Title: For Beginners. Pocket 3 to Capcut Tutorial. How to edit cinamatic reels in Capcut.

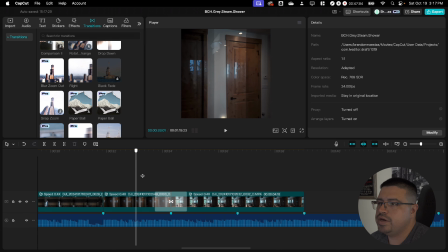[20:35]
How it's moving that way, and then in transition helps the
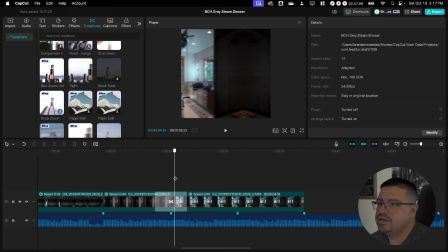[20:40]
two frames blend together, and then when it lands on this frame, it's matching the motion that exists there. Boom, that's it. I'm not going to do any end cards.
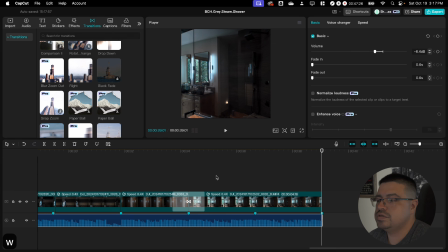[20:52]
I'm just going to end the video right there. Boom. Now all that's left is sound effects.
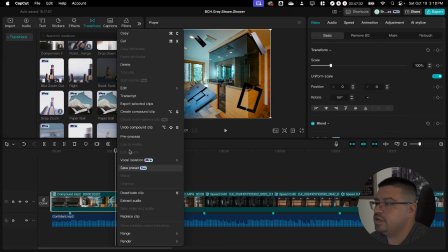[20:58]
So I'm going to go ahead and come back over here, and I'm going to uncompound this clip at the beginning,
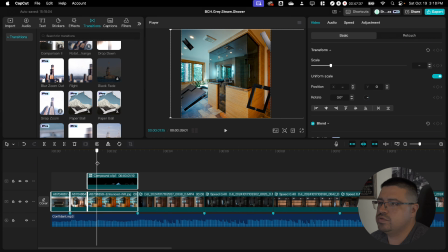[21:03]
and I'm just going to add some kind of a whoosh sound when this hardware flies in. So right there is good.
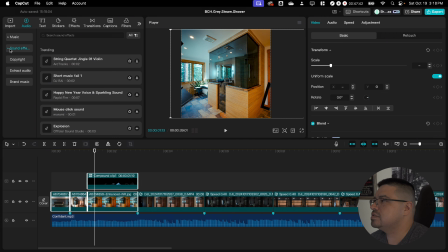[21:09]
Let's go to audio, sound effects. I have my favorites. I use the same whoosh over and over, so I probably have it right here in my favorites. That's another good thing about Capcut is you can save your favorites, and you can use these sound effects that they have built in.
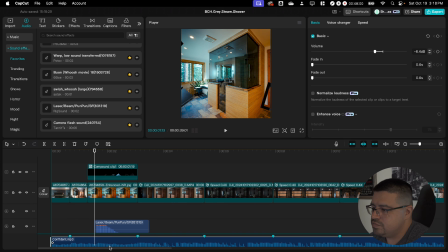[21:25]
So I'm going to go ahead and push the plus. I'm going to move this music track down below. I'm going to lower the volume on this whoosh, and I'm just going to try to put it right there and
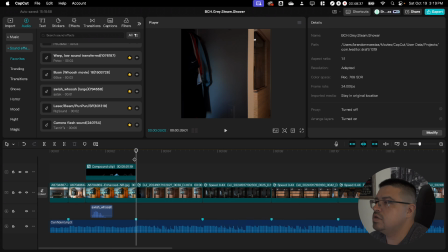[21:38]
just listen to it and see how it sounds. And I think I'll add another warp sound right here,
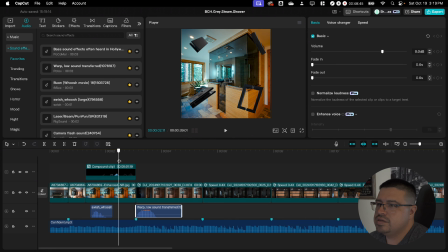[21:43]
just because there's like a transition there. It's not a transition per se, but just the motion starts really fast here, so it may as well be a transition.
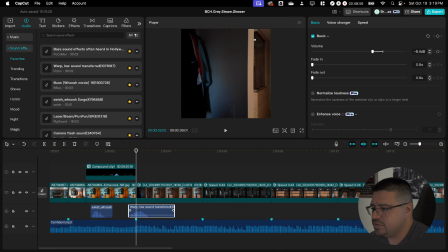[21:53]
So I'm just going to drop that down a bit and slide it over and just play it and see how it sounds.
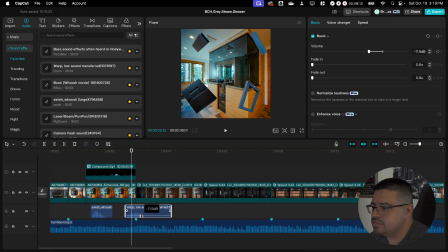[22:01]
Yeah, maybe I'll bring it over just a touch and bring the volume up just a touch.
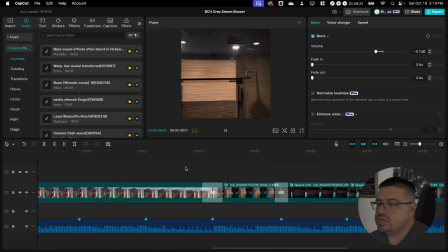[22:11]
Okay. The rest of this I'm going to leave alone, and I'm just going to come back over here to where the transitions are.
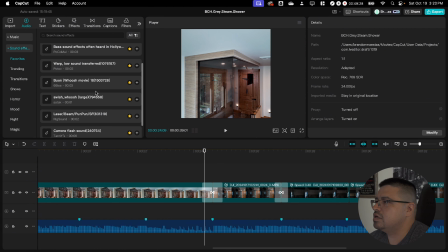[22:16]
So for this one, I think I'm going to do the long whoosh. Yep, right there. Bring that volume up just a touch, just slide it over. I'm doing the long whoosh because the transition starts the motion fast, and the next clip has fast motion as it comes down.
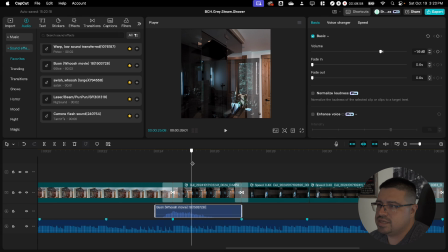[22:32]
So it's like the whoosh, the long whoosh sound is like following the fast motion, and then right when it slows down, hopefully it dies down.
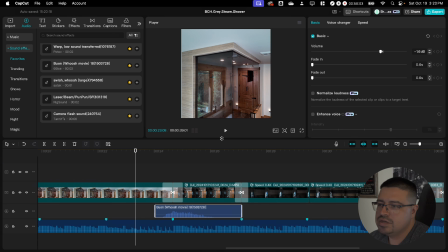[22:41]
So let's just play that through.
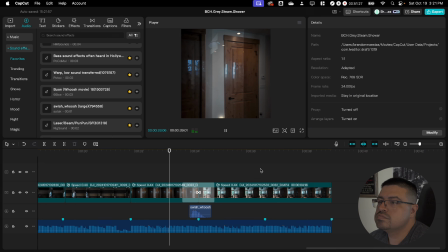Kind of sounded like a Jackie Chan movie. All right, you know what? I think I'm going to do the Bearing Glass logo after all.
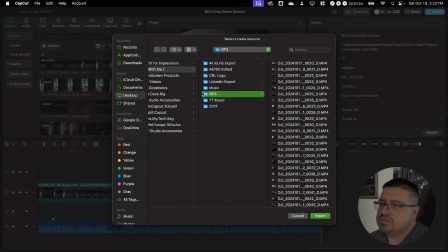[22:55]
So let's go ahead and go to import. I'm done with all my video, music, sound effects. Now I just got to find the logo for Bearing Glass, BG logo. This is the logo that we had already, and I just imported it into Canva.
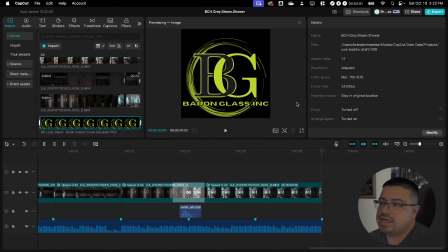[23:13]
I added a cool circle around it, and I exported it as a PNG file with the background transparent,
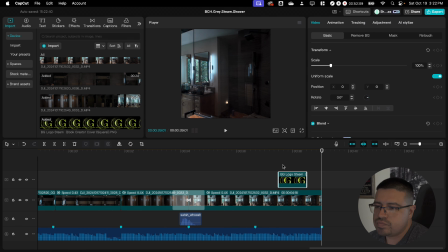[23:20]
so that I have it saved in a file, so that when I drop it here, right, I can have it in my video, and you can see the video behind it. So I think I'm going to go ahead and just drag this out, and I'm going to go ahead and drag this music track out to match it.
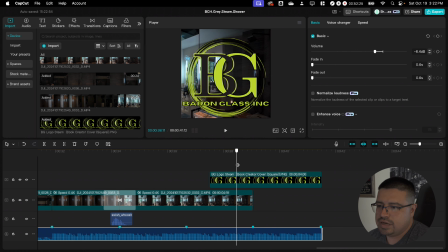[23:37]
And I'm just going to add some stock footage at the end. I've been doing like space lately, and I don't know.
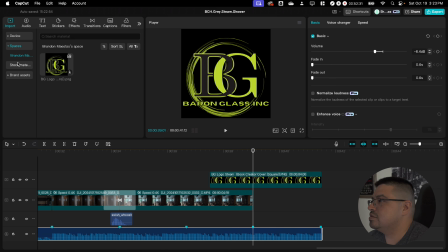[23:43]
I just think it looks cool. I can't get enough of it. Let's go to stock material, space.
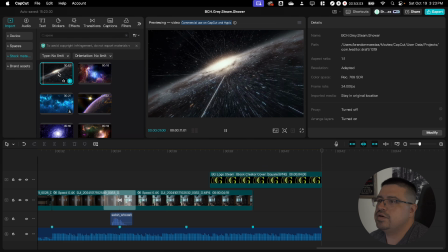[23:47]
This one. Oh, that one's pretty sweet. Yeah, I like that one a lot.
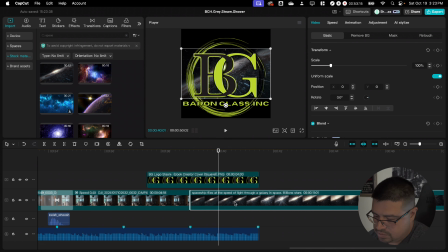[23:52]
Let's trade that one in there. And this one has a lot of motion. I'm going to clip out just the front part.
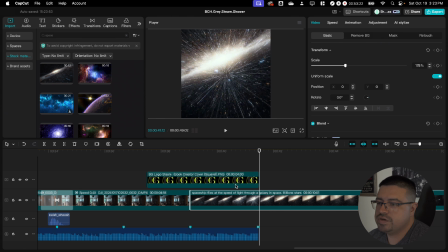[23:59]
Of course, I got to resize it to fit the square frame. I'm going to go ahead and trim the end off.
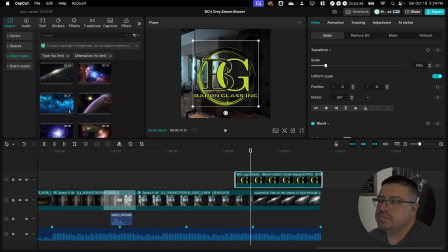[24:05]
I'm just going to resize this logo so it's not obnoxious, but you can still see it very clearly.
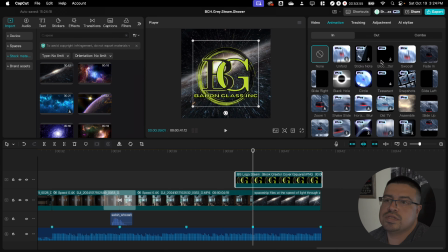[24:12]
All right, so on this one, I think I'm going to do an animation.
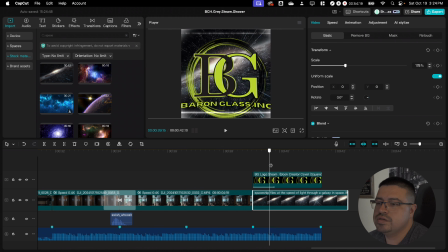[24:19]
Okay, I think I'm going to have some fun here with some keyframes. So I got my animation, which is good, but I think I'm also going to add a keyframe and kind of make this logo smaller, so it has an impression that it's going backwards. So I'm going to go ahead and select this track, hit a keyframe,
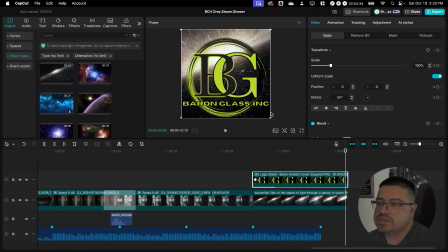[24:34]
and then I'm going to go all the way to the end, and I'm just going to simply drag it down like that.
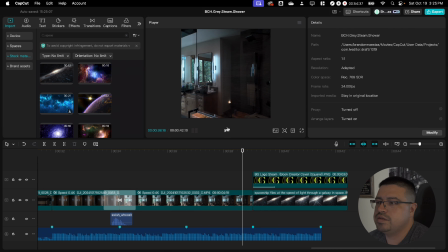[24:40]
So it should be getting smaller.